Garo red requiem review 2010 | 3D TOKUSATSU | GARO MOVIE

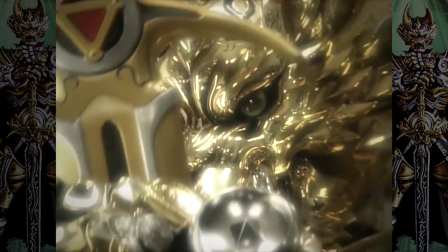In the Garo TV series, there was always the use of both the practical suit and the computer-generated one,
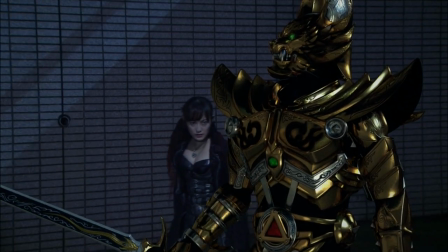but here, all of the Garo suit scenes are 100% CG.
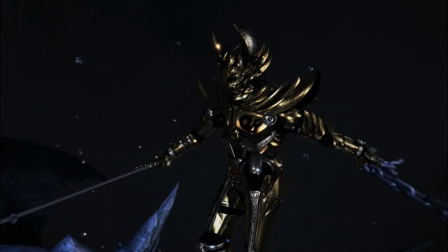In the last two Garo videos I've done, I've made comments on my distaste for the way CG is used in Garo.
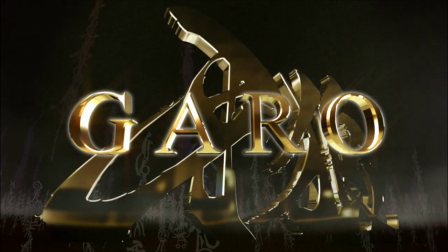Well, this is movie Garo, with a slightly bigger budget and a different story to tell.
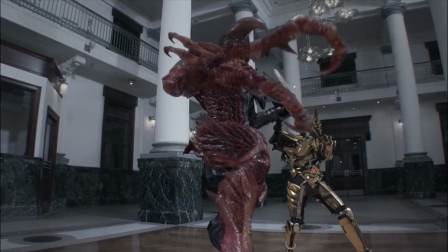So overall, the CG is better than in the TV series.
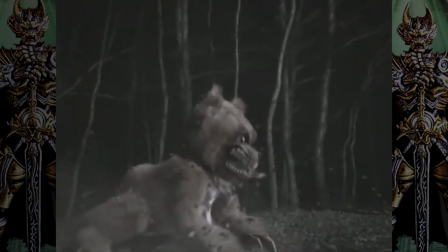When I think back to the clown or the giant teddy bear in Garo, it makes me appreciate how not that this movie is.
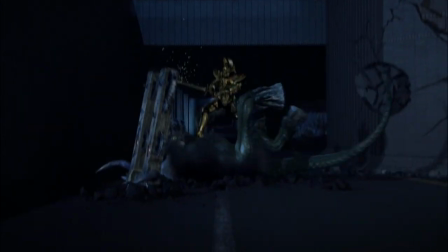The CG is still jarring and can rip me out of the heavily used trick photography and clever edited action scenes.
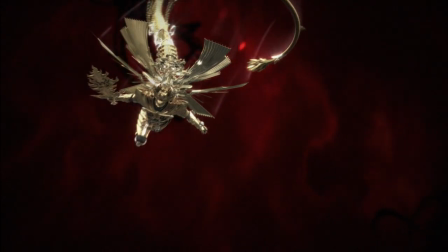But the Garo suit is only on screen for two scenes out of the movie, and both times it is fighting another CG creature, so they kind of blend together.
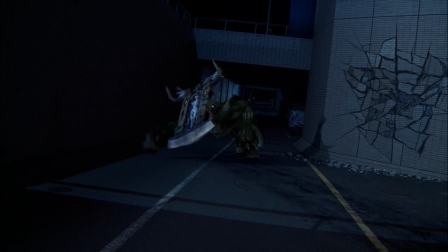When they are in front of a live environment, it's a little more unsettling than when they are just in a fully computer-generated world. As for the monsters themselves,
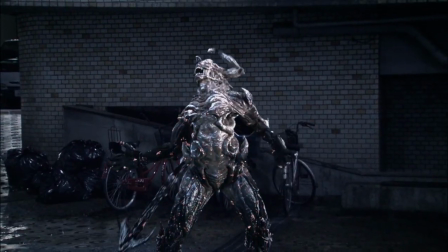their models are much better than anything previously seen in Garo.
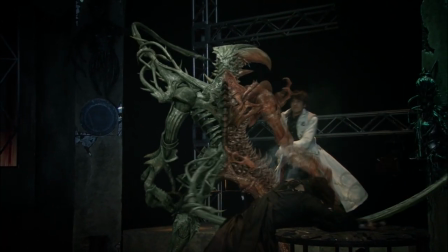With multiple move-in limbs and a decent amount of texture work and atmospheric lighting, it's far from perfect, but for 2010 standards, it is competitive.
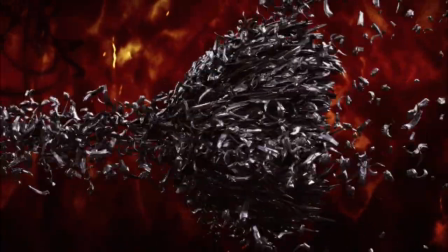And I doubt the newer Garo series will have the luxury of seeing the better designed monsters.
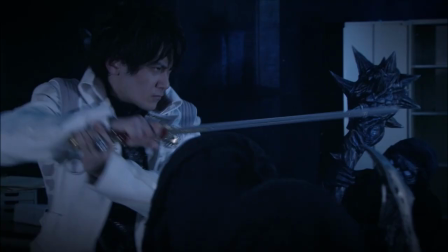However, that only includes the computer modeled monsters. The monsters that are made with practical effects, I have a bit of an issue with.
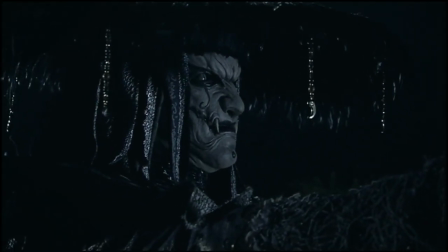In both the TV series and Beast of the Demon Knight, I always love when tricks are done to make people look monstrous.
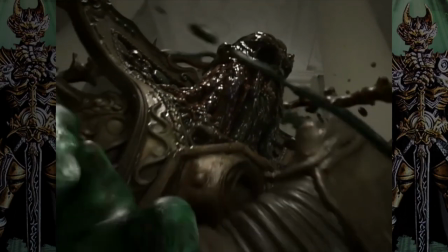And I absolutely loved when they would use puppetry or prosthetics. But in Red Requiem, all of the practical monsters are just boring.
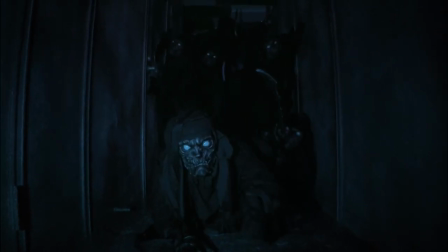Like, all of these guys just look like some dudes in cheap Halloween costumes, and nothing feels creative to me.
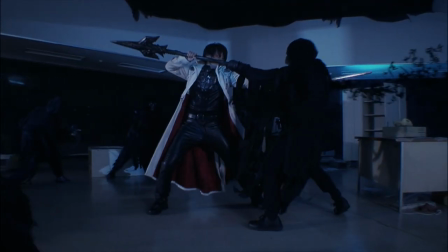They serve their purpose as just being creatures to get in the way as they fight towards the main event.
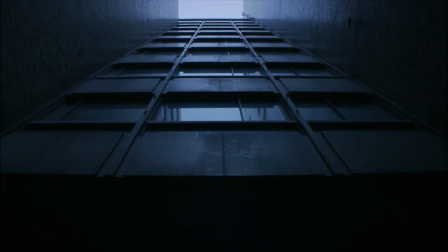But when every other visual in the movie felt like it was being pushed to a higher theatrical level, these Foot Clan-type enemies just feel disappointing.
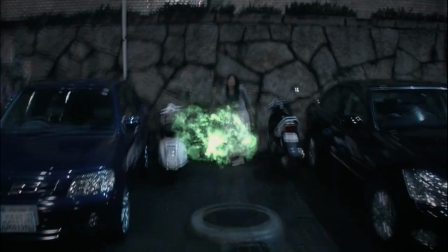Compared to Beast of the Demon Knight, particle effects on spellcasting feel better blended into the environment and didn't give me that uncanny feeling.
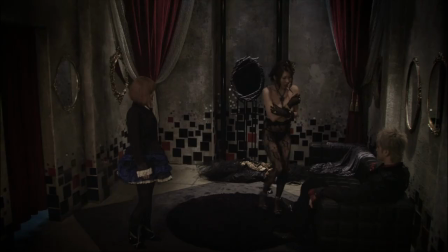There are more than a few gratuitous breast shots sprinkled throughout the movie. I know Garo was adult-focused, but in the TV series, whenever nudity was on display,
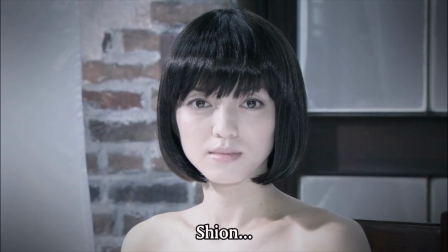I felt like it was less highlighted than this whole, "Hey, check out these boobs," kind of thing that they're doing here.
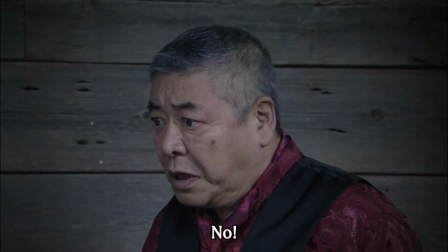I'm not offended by it or anything like that, it just felt unneeded.
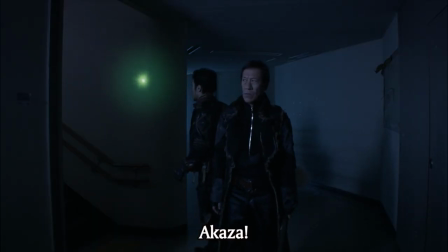When it comes to the Foley work and environmental sounds, it sometimes felt like scenes were just very quiet.
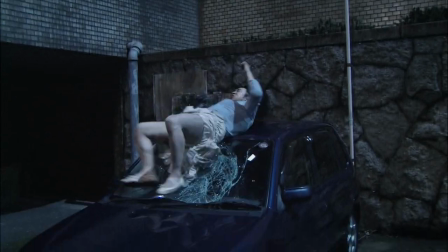You would have sounds of movement, walking, punching, and a few crash sound effects, but the rest of the audio design just felt very small to me.
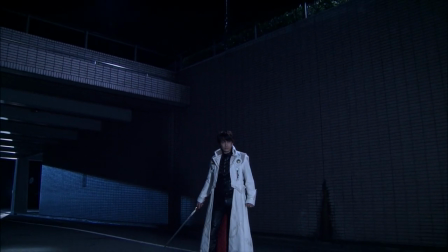This could have easily had something to do with it being a theatrical release and having a surround sound mix while I was watching it in stereo.
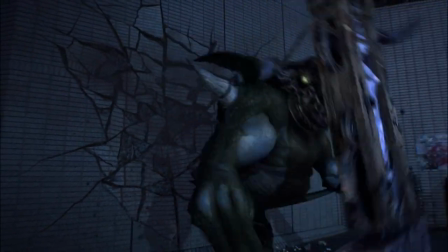I haven't investigated it further, and it's definitely not a deal breaker, but it was something I noticed during my watch,
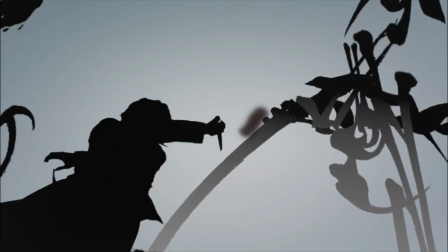and not something I've noticed during the TV series or Beast of the Demon Knight.
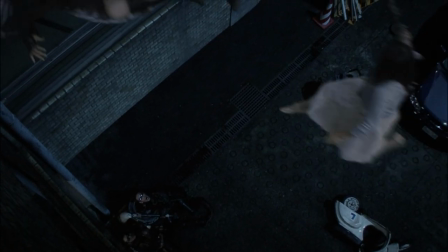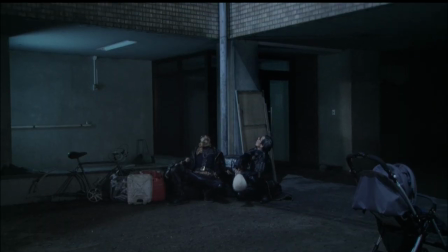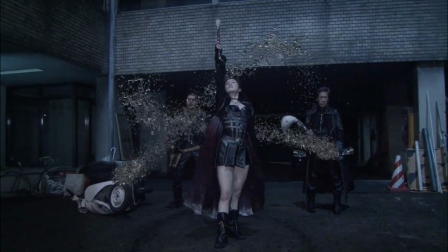The fights themselves, however, I feel have grown a lot from the TV show.
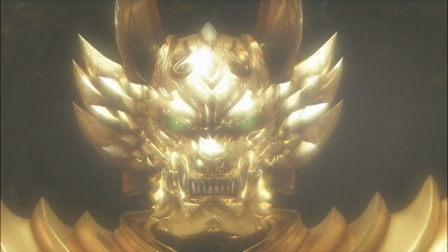As I said before, the Garo suit is only used in two scenes, leaving most of the fight scenes with an untransformed Koga.
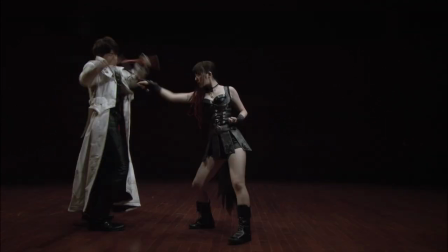I love this. Between Koga, Rika, Shion, and Kurusu, I don't need a live-action Garo suit.
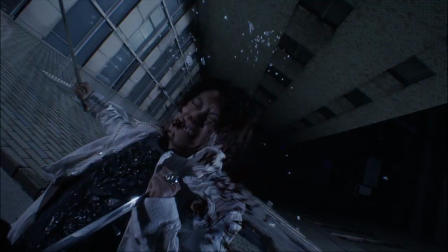It's just nice to see them break glass or jump around the set on wires.
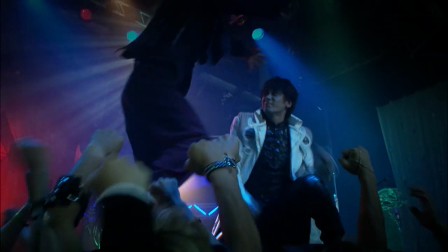There is a fight scene inside of the crime nightclub that's easily the visual highlight for me in the entire Garo series so far,
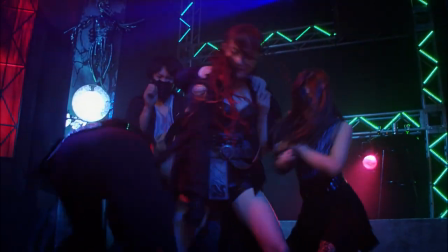fighting through waves of gothic Japanese nightlife to save the city. The action feels bigger and better than ever.
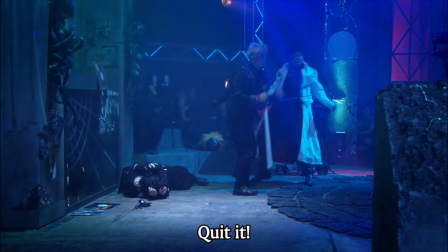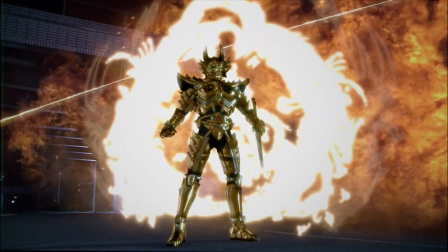Recommendation time. Say you have watched some Garo here and there, and there is just something about it you don't like.
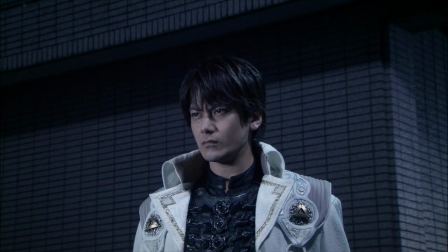Should you try to tough it out and sit through Red Requiem? No, absolutely not.
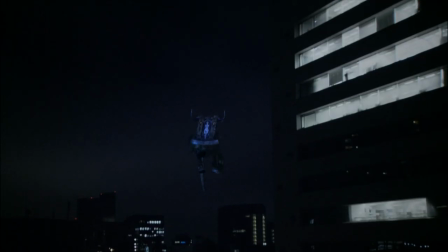At the end of the day, this is still Garo. A lot of the people I know who love Tokusatsu do not love Garo.
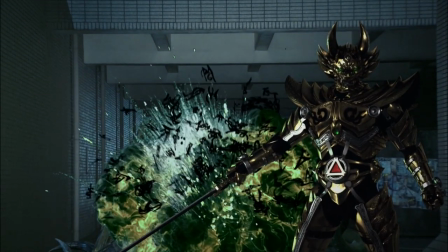But then again, a lot of people I know do. Garo is a weird flavor.
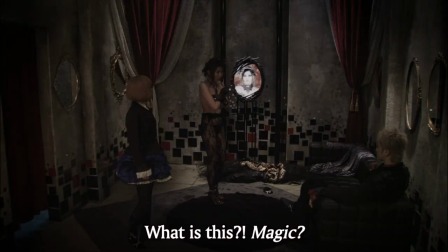It's dark and definitely has a tone you won't find in Super Sentai.